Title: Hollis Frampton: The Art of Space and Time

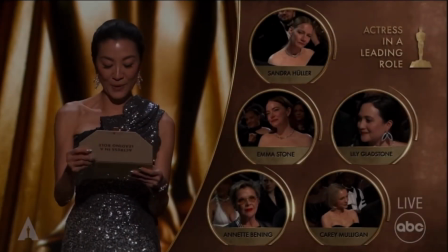[0:00] And the Oscar goes to Emma Stone. In theaters Friday, please say hello to Ryan Gosling. Chris in the center.
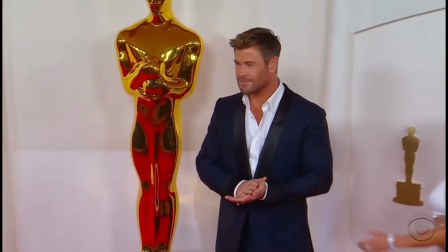[0:12] Chris with your...
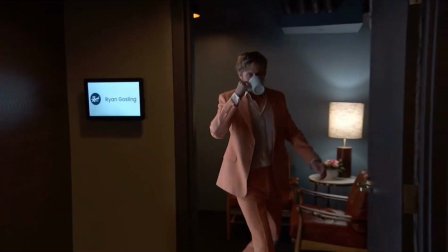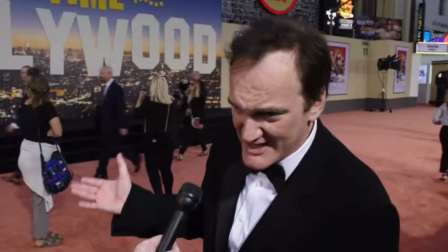[0:20] The decade of generation. DiCaprio and one movie that...
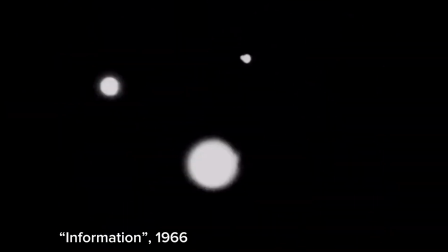[0:40]
Beyond the chaos of Hollywood cinema lies a much quieter world of avant-garde films and filmmakers.
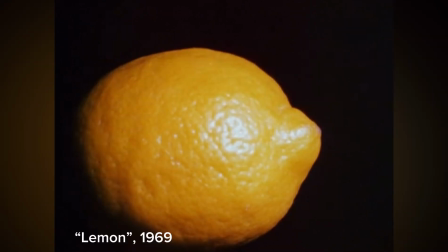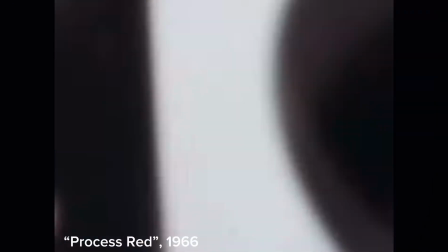Artist Hollis Frampton was an independent filmmaker in the 60s and 70s who, like most independent filmmakers, pushed the visual and narrative boundary of film, ultimately challenging the viewers to pay attention to new and unfamiliar ways, such as how we as spectators perceive these films that to some may seem monotonous and boring, but have many layers of meaning to be peeled back.
The spectator, and the spectator's task in a way is to reconstruct the voyage, to try to connect one thing with another.
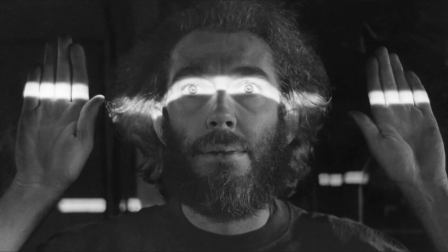[1:33]
Through light, color, and sound, or the lack of sound, Frampton's work shows that films are not always predictable.
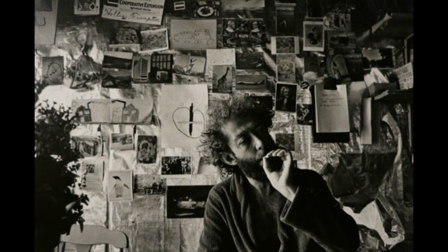[1:40]
By allowing the fundamental building blocks of film to be dissected or diluted, his work interacts with time and the obscurities of cinema.
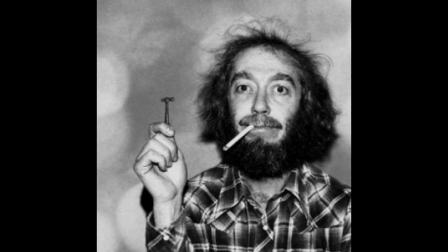[1:48]
Utilizing factors like long takes and repetition, Frampton's films may stimulate the strange and uncomfortable, lacking the typical narrative.
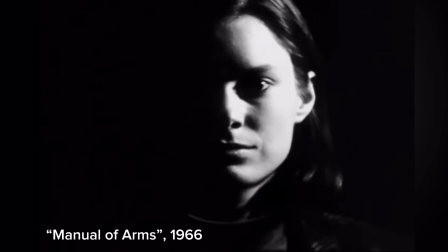[1:59]
Considering the lack of a common film narrative, Frampton's art taps into the viewer in the idea of human consciousness,
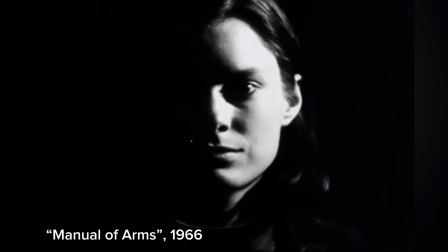[2:05]
creating these visual experiences that stimulate both one's perception and the mind.
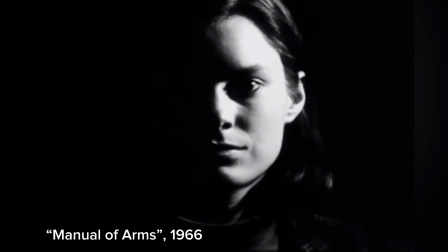[2:10]
Instead of thinking, what is this film about, he might have been trying to push, what are we as the viewers supposed to experience?
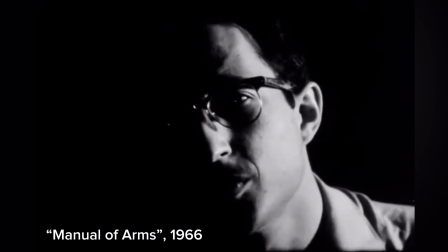[2:17]
Let's look at a more specific example of this.
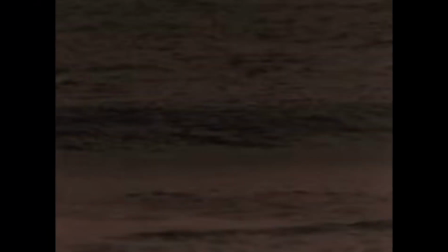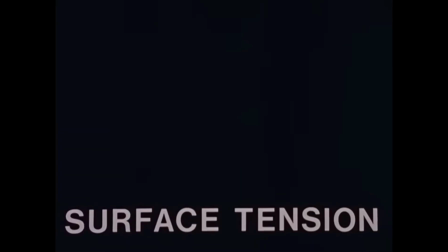[2:29]
Surface Tension, directed by Hollis Frampton and released in 1968, expresses these ideas of perception through space and time.
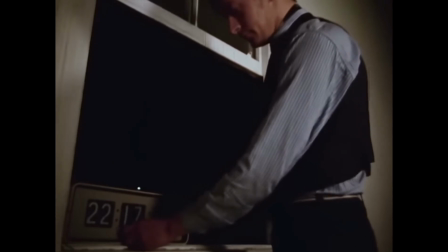[2:36]
Within the first part of this film, we begin by feeling a sense of agency as the viewer,
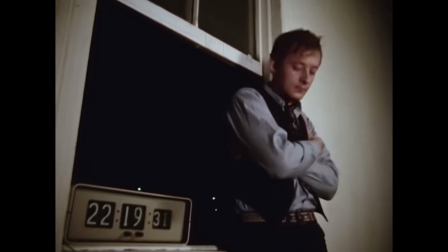[2:41]
being able to choose what to experience and what to focus on, whether that be the phone ringing in the background,
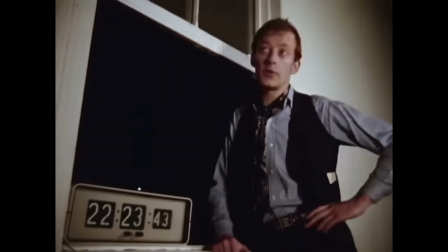[2:50]
the time passing on the clock, or the actions of the man standing in the frame.
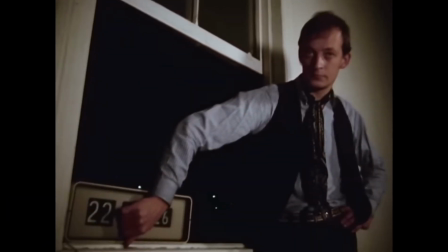[2:56]
Our attention is often shifted to the clock as he continuously stops talking and resets it.
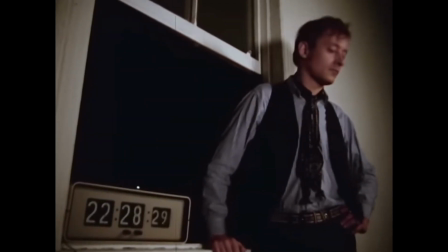[3:02]
We see a much larger passage of time go by than what we are really experiencing.
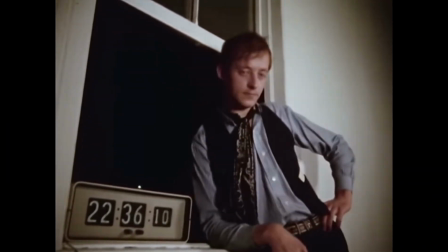[3:07]
After only 3 minutes and 41 seconds of this, it cuts to a blank screen for 7 seconds.
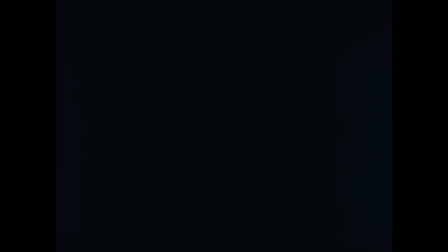[3:12]
This pause is familiar to the viewer as we've seen these cuts before and gives the audience time to adjust to the fast accelerations that we've seen on screen already.
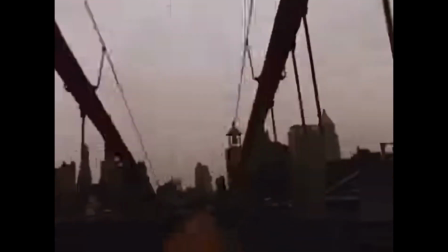[3:27]
The film then cuts to the next part, in which we experience the same acceleration as previously, but this time by the person walking with a handheld camera.
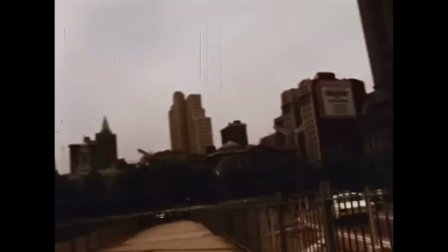[3:35]
As the filmmaker treks through a city and nearby parks, we hear a German-speaking voice over the top of the footage.
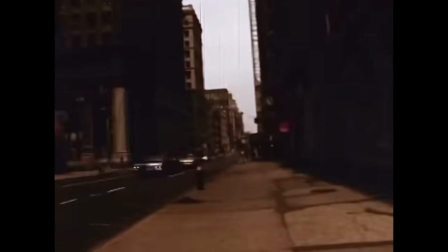[3:42] Sie verbringt den Sommer auf einem Chateau dort.
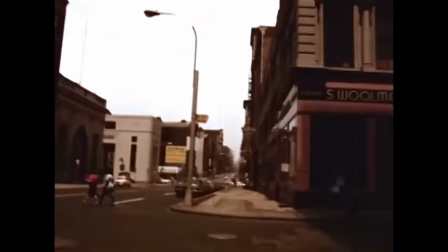[3:47]
As you listen, it is not clear whether this is the same man as previously, but he consistently talks for the entire 3 minutes of this portion of the film.